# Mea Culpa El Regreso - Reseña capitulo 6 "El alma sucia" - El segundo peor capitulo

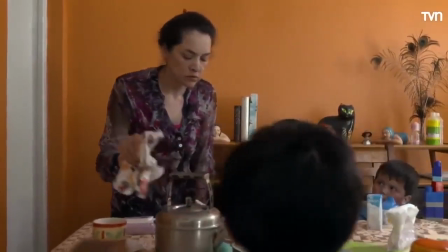471s
Otro aspecto a destacar de la dirección del episodio es que en la primera escena que vemos a toda
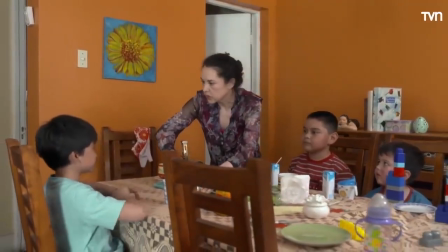476s
la familia reunida podemos notar como toda la casa y las vestimentas
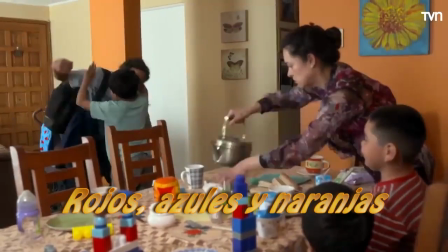481s
de los hijos del padre e incluso la utilería del lugar comparten
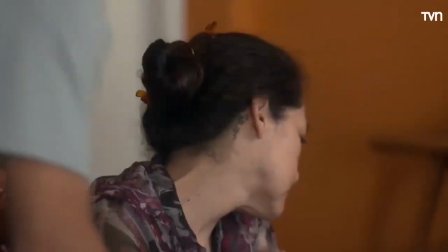486s
la misma paleta de colores siendo Lorena la única que desentona de
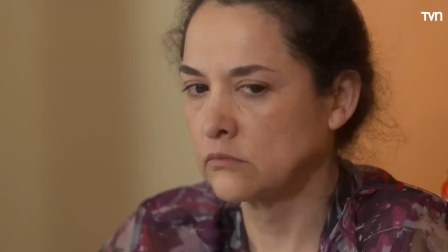491s
entre todos ellos, diciéndonos subliminalmente que ella será la responsable del crimen que está por suceder.
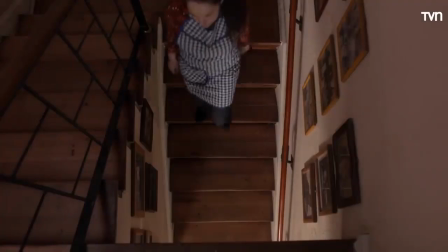498s
También nos regalan planos desde ángulos poco convencionales para los estándares de la serie, lo que enriquece visualmente el episodio.
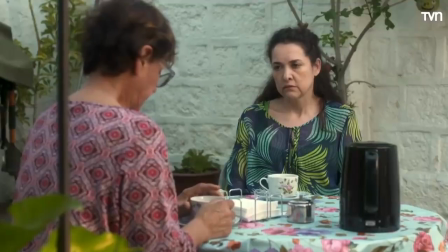506s
Pero, sin dudas, la mejor escena es esta en que Lorena conversa con su vecina sobre lo que está sufriendo su hijo
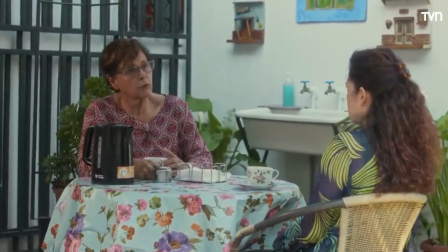515s
y la vecina le tira unos comentarios de que podría ser culpa de ella de aquella que podría haberle dado un remedio vencido.
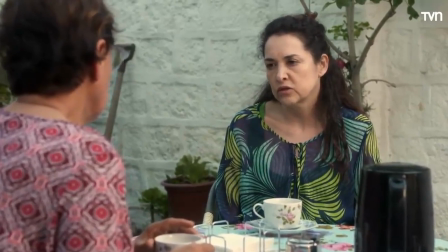523s
Conforme Lorena se va sintiendo acorralada, la cámara se va acercando lentamente.
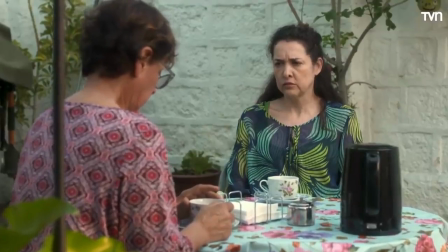529s
El plano empieza así y termina así.
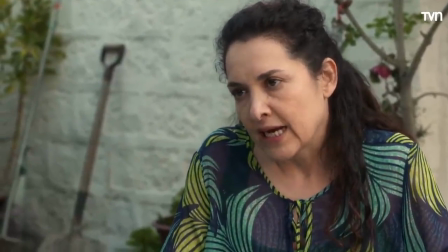533s
Lorena está acorralada, metafórica y literalmente por la cámara.
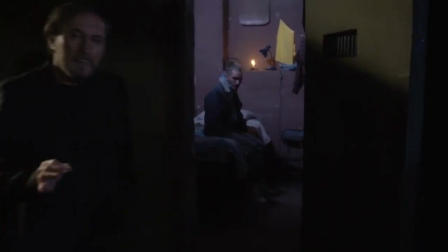538s
Otra particularidad es que mientras en casi todos los episodios la aparición de Carlos Pinto simboliza que alguien va a morir,
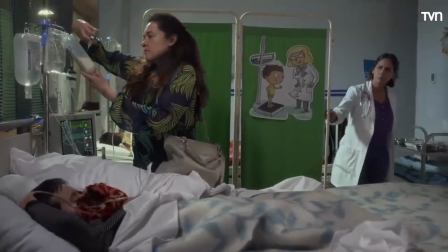546s
en este su aparición es procedida por la salvación de una vida,
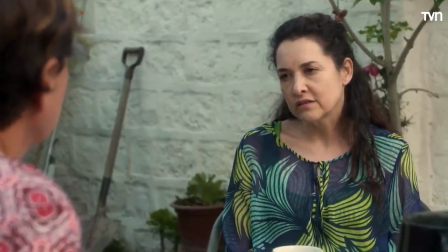551s
así como su dirección en apariencia salvó el horrible guión de este capítulo. Sin embargo, a pesar de todos estos elogios que acabo de darle a la dirección de Carlos Pinto Lo cierto es que siento que él no tendría que haber dirigido este capítulo Y tendría que haberle servido el lugar a Sebastián Araya Quien
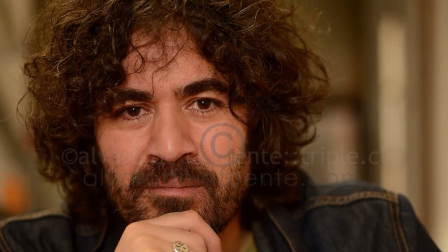570s
había dirigido los tres últimos episodios ¿Y por qué se preguntarán?
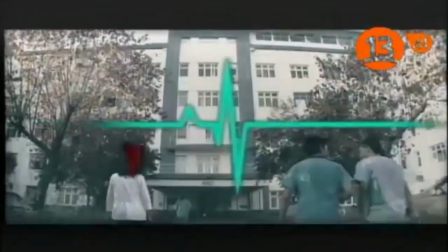576s
Bueno, porque Sebastián Araya fue el director de la serie Vida por Vida Que es justamente un drama médico O sea, yo no sé cómo eligen a quién dirige qué capítulo de Mea Culpa, no sé si lo echarán a Monet o qué, pero obviamente este capítulo estaba pintado para Sebastián Araya, pues bueno, si el güey trabajó en Vida por Vida, que es una excelente serie médica, el güey hizo una gran pega como director, y ahora que digamos le toca así como buta, buta, esta es mi especialidad, no, no, no, no, bueno, lo dirigió Carlos Pinto, pero buta Carlito no decepciona nunca, pues si el loco es un capo, es un crack ese güey.
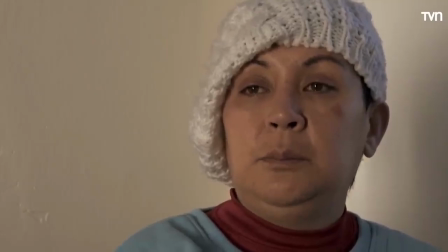613s
La entrevista final es desgarradora.
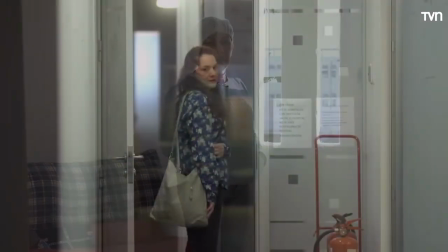617s
Lorena se nos es presentada con este plano que la emparenta con el último plano de la actriz que la
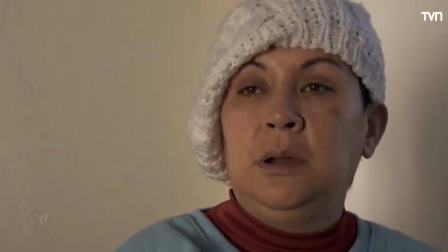623s
interpreta y pareciera en todo momento ser prácticamente una persona muerta en vida.
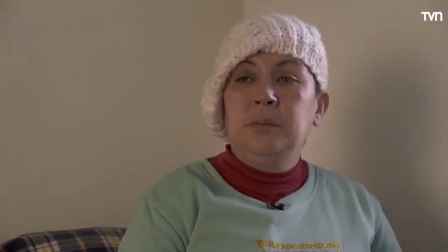630s
Dicen por ahí que una madre jamás supera la muerte de un hijo
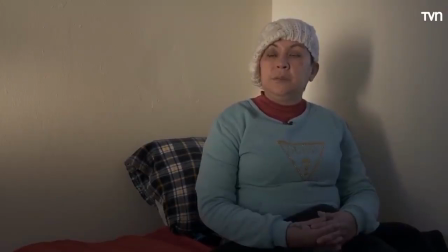635s
Imagínense ella que fue quien asesinó a uno
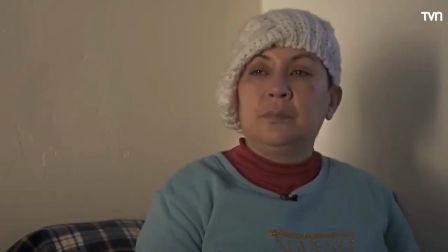640s
de sus hijos Vaya a saber uno porque realmente creo que nunca lo sabremos Pues ese fue el video de esta semana Si te gustó recuerda dejarme tu like, compartir este video, suscribirte Si no has visto los otros análisis a los anteriores capítulos de Mea Culpa al Regreso Te voy a dejar la lista de reproducción al final del video Cada semana estoy subiendo una reseña Slash análisis del capítulo en cuestión Y le está yendo bien, le está yendo bien Esta nueva serie de videos está teniendo una buena recepción Así que compartanlo con su amigo No sea chato, denle like, suscríbase Síganme en Instagram El link se los voy a dejar acá abajo en la descripción Ahí estoy manteniendo al tanto de los próximos videos En los que estoy trabajando Porque aparte de estos de mea culpa Estoy trabajando en otro más a la par Pero bota esos temas Esos temas para otro video Y eso por muchas señas Sin nada más que agregar Se despide acá Barbarroja Nos vemos en un próximo video Adiós